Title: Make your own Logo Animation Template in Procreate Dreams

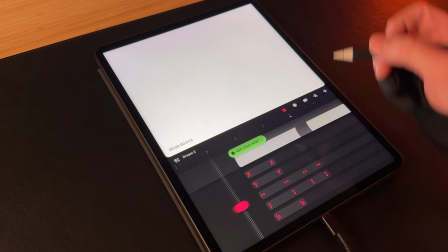740s
You could add as many keyframes as you want if you want it to keep bouncing. But to me, this simple and refined makes it fun and bouncy.
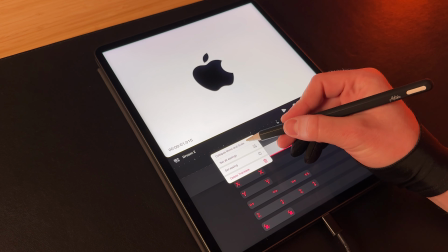748s
We're gonna collapse these.
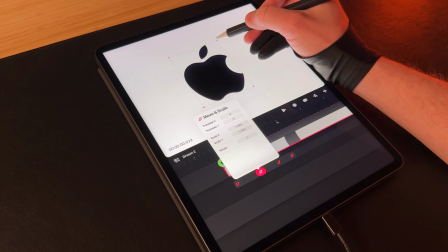750s
You could always go to this large keyframe and, you know, scale it back a little bit if you don't want it to be so exaggerated.
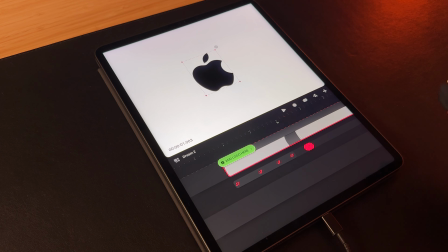758s
You know, that's a little more subtle. Now let's make the logo disappear.
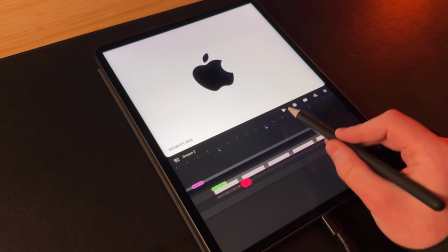763s
I'm gonna shorten this up. We're gonna hold it for a couple seconds.
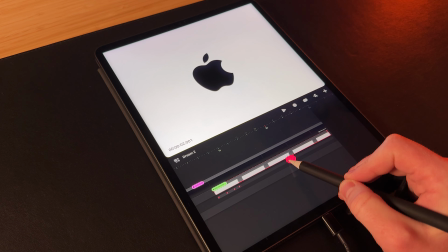768s
And then right around the, let's say the 2 second mark, that's when we're gonna start having this logo fade out.
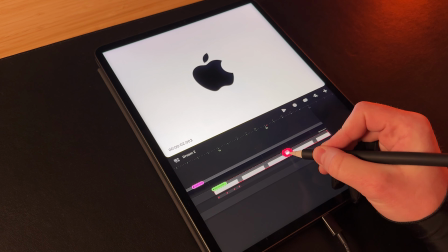776s
Bring the playhead to the group itself.
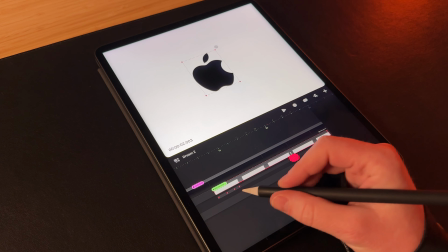778s
If you're below the group, it's gonna adjust or add more keyframes to the motion.
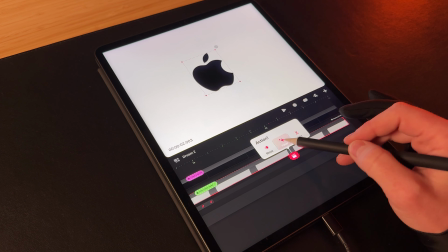785s
But we're gonna add a new keyframe to a new action, and that's opacity.
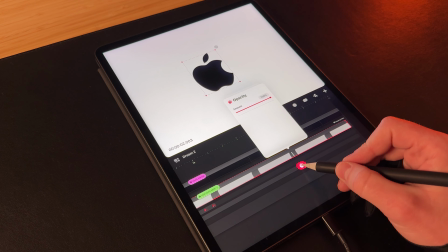790s
It's gonna start at 100% opacity, so we can just move on from there, and we've got a keyframe right here.
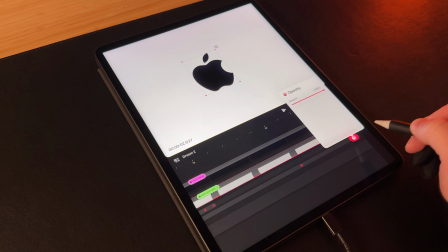799s
And then drag the playhead over, tap and drag the opacity down to 0.
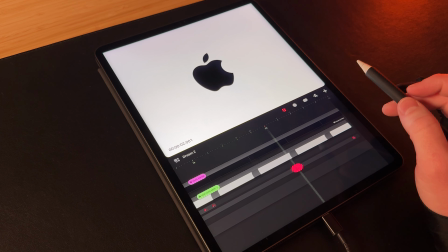805s
We've got the logo fading out.
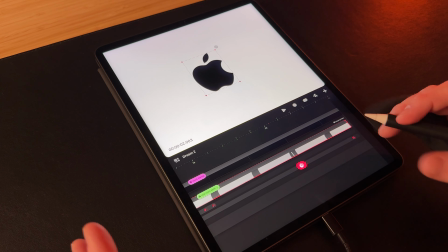809s
Now, one thing we can do again to make things a little more polished and professional is not just a basic plain
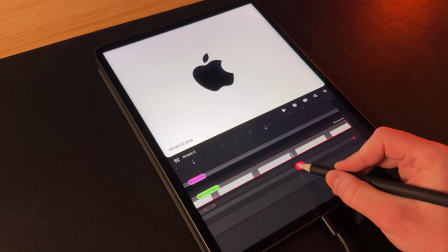817s
fade out, but we can actually come back up to this motion layer.
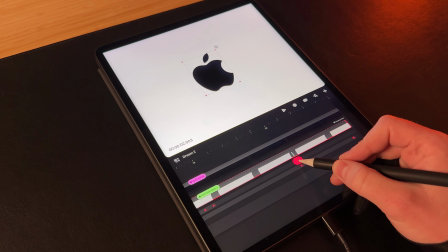822s
So you'll see the icon on the playhead change, and we can tap to add a keyframe here.
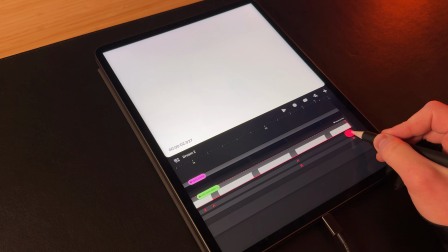830s
And then as it's fading out, we're gonna have the logo almost come closer to the camera.
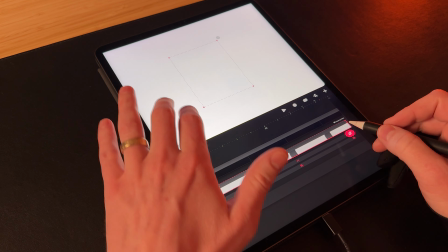837s
So we're gonna scale it up. You can't really see that. So let me show you back here.
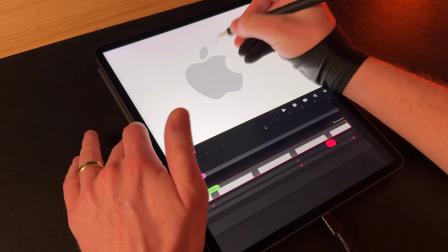842s
We're gonna scale it up, and it's as if it's fading, but it's moving towards the camera as it's fading.
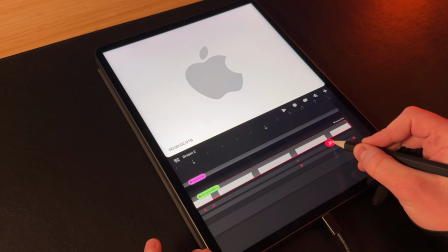850s
Maybe the camera is moving towards the logo. That's scaled up, and you kind of see that right here.
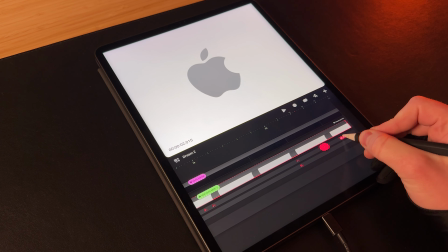855s
I'm gonna move that keyframe all the way to the end. Let's watch that.
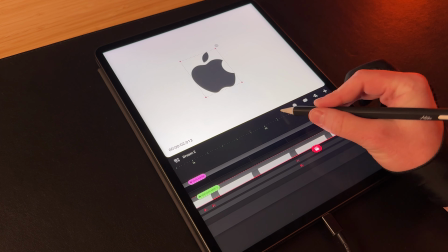861s
So similarly, they're adding some sort of ease to the motion here, because I can see it almost slow down at the end here.
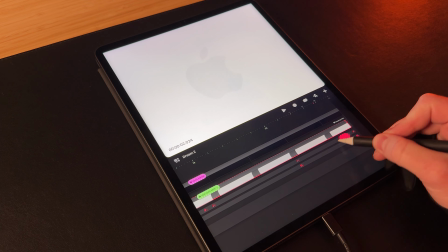869s
And I don't want any ease on the end.
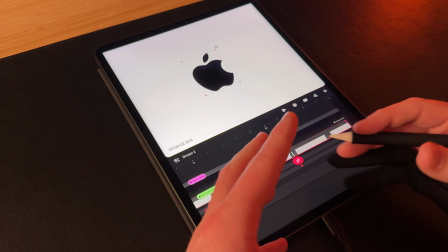873s
I want a little bit of ease at the beginning, because I don't want the motion to just start abruptly, or the fade to start abruptly.
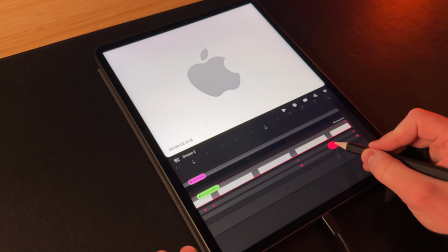881s
But at the end, you want it to feel as if the motion's still carrying through.
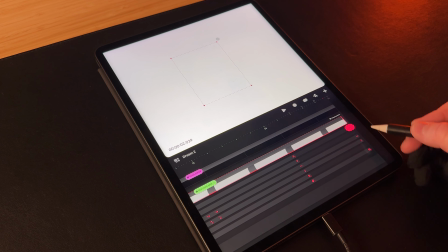886s
So this end keyframe, I'm gonna tap and hold, expand, and I'm gonna make sure the easing is set to linear.
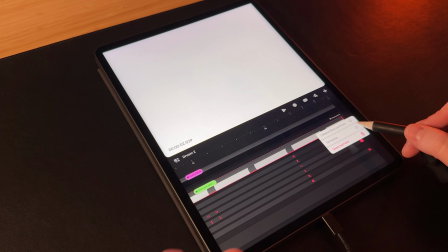895s
so that there isn't a gradual stop. Set the easing to this one as well, to linear.
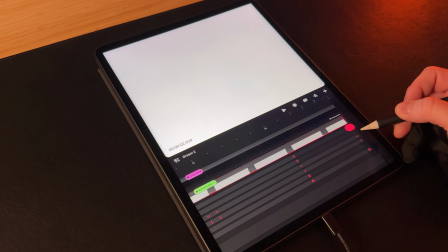901s
That way I've got both the horizontal and the vertical axes adjusted. We can tap and hold and collapse that.
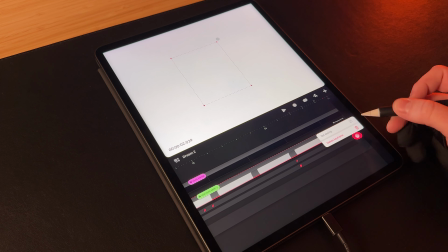910s
And then the same thing here, we can actually just tap and hold, set the easing, and I don't want that transparency to slow down.
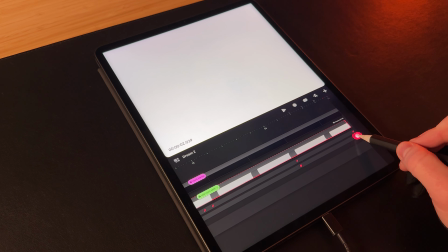917s
I want it to kind of carry through, if that makes sense.
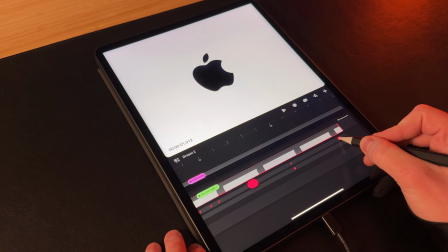922s
I'm gonna move all these keyframes over a little bit so we can actually have a few seconds of blank screen afterwards.
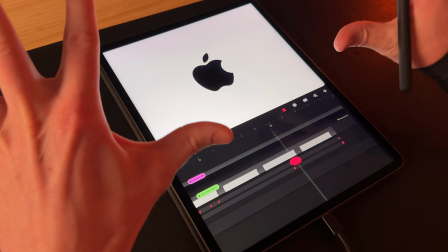930s
And that feels more like the logo is kind of fading into the camera or fading out as it's scaling up.
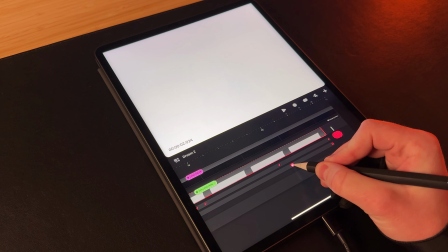936s
I also really like to alternate some of these actions. So maybe you bring the opacity in a little bit,
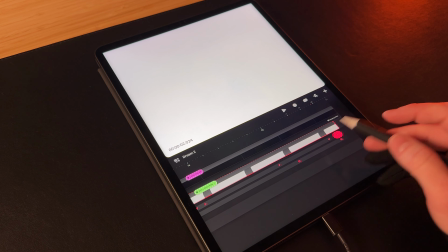944s
and that way the keyframe of the opacity fade doesn't start until after the scale already starts.
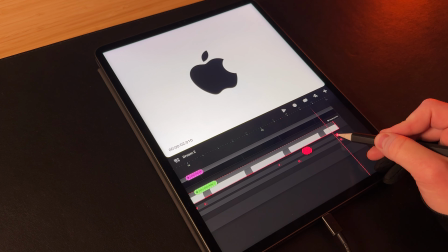953s
And that's pretty cool. But I'd want the scale to carry on all the way through.
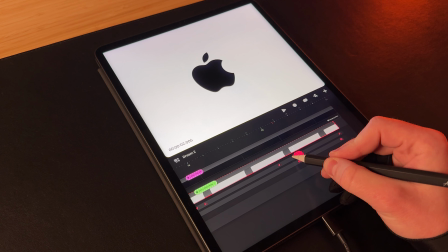963s
So you almost feel a little bit of that motion of it starting to go, and then the fade.
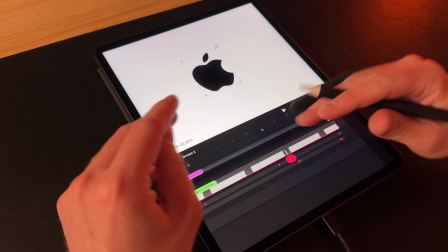971s
All right, last thing we're gonna do to make this fade out even more
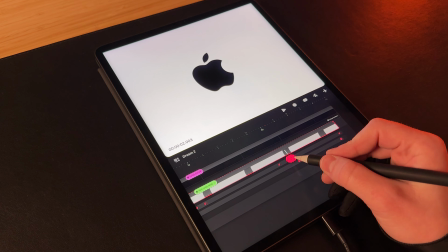977s
professional, a little more polished, is we're gonna add one more effect to this.
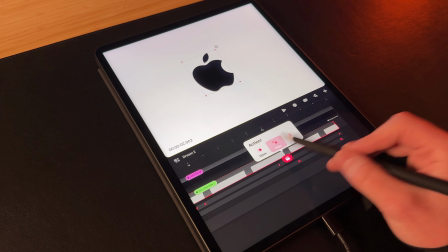981s
Bring it to the beginning here. I'm gonna tap the playhead, go to filter, and this time Gaussian blur.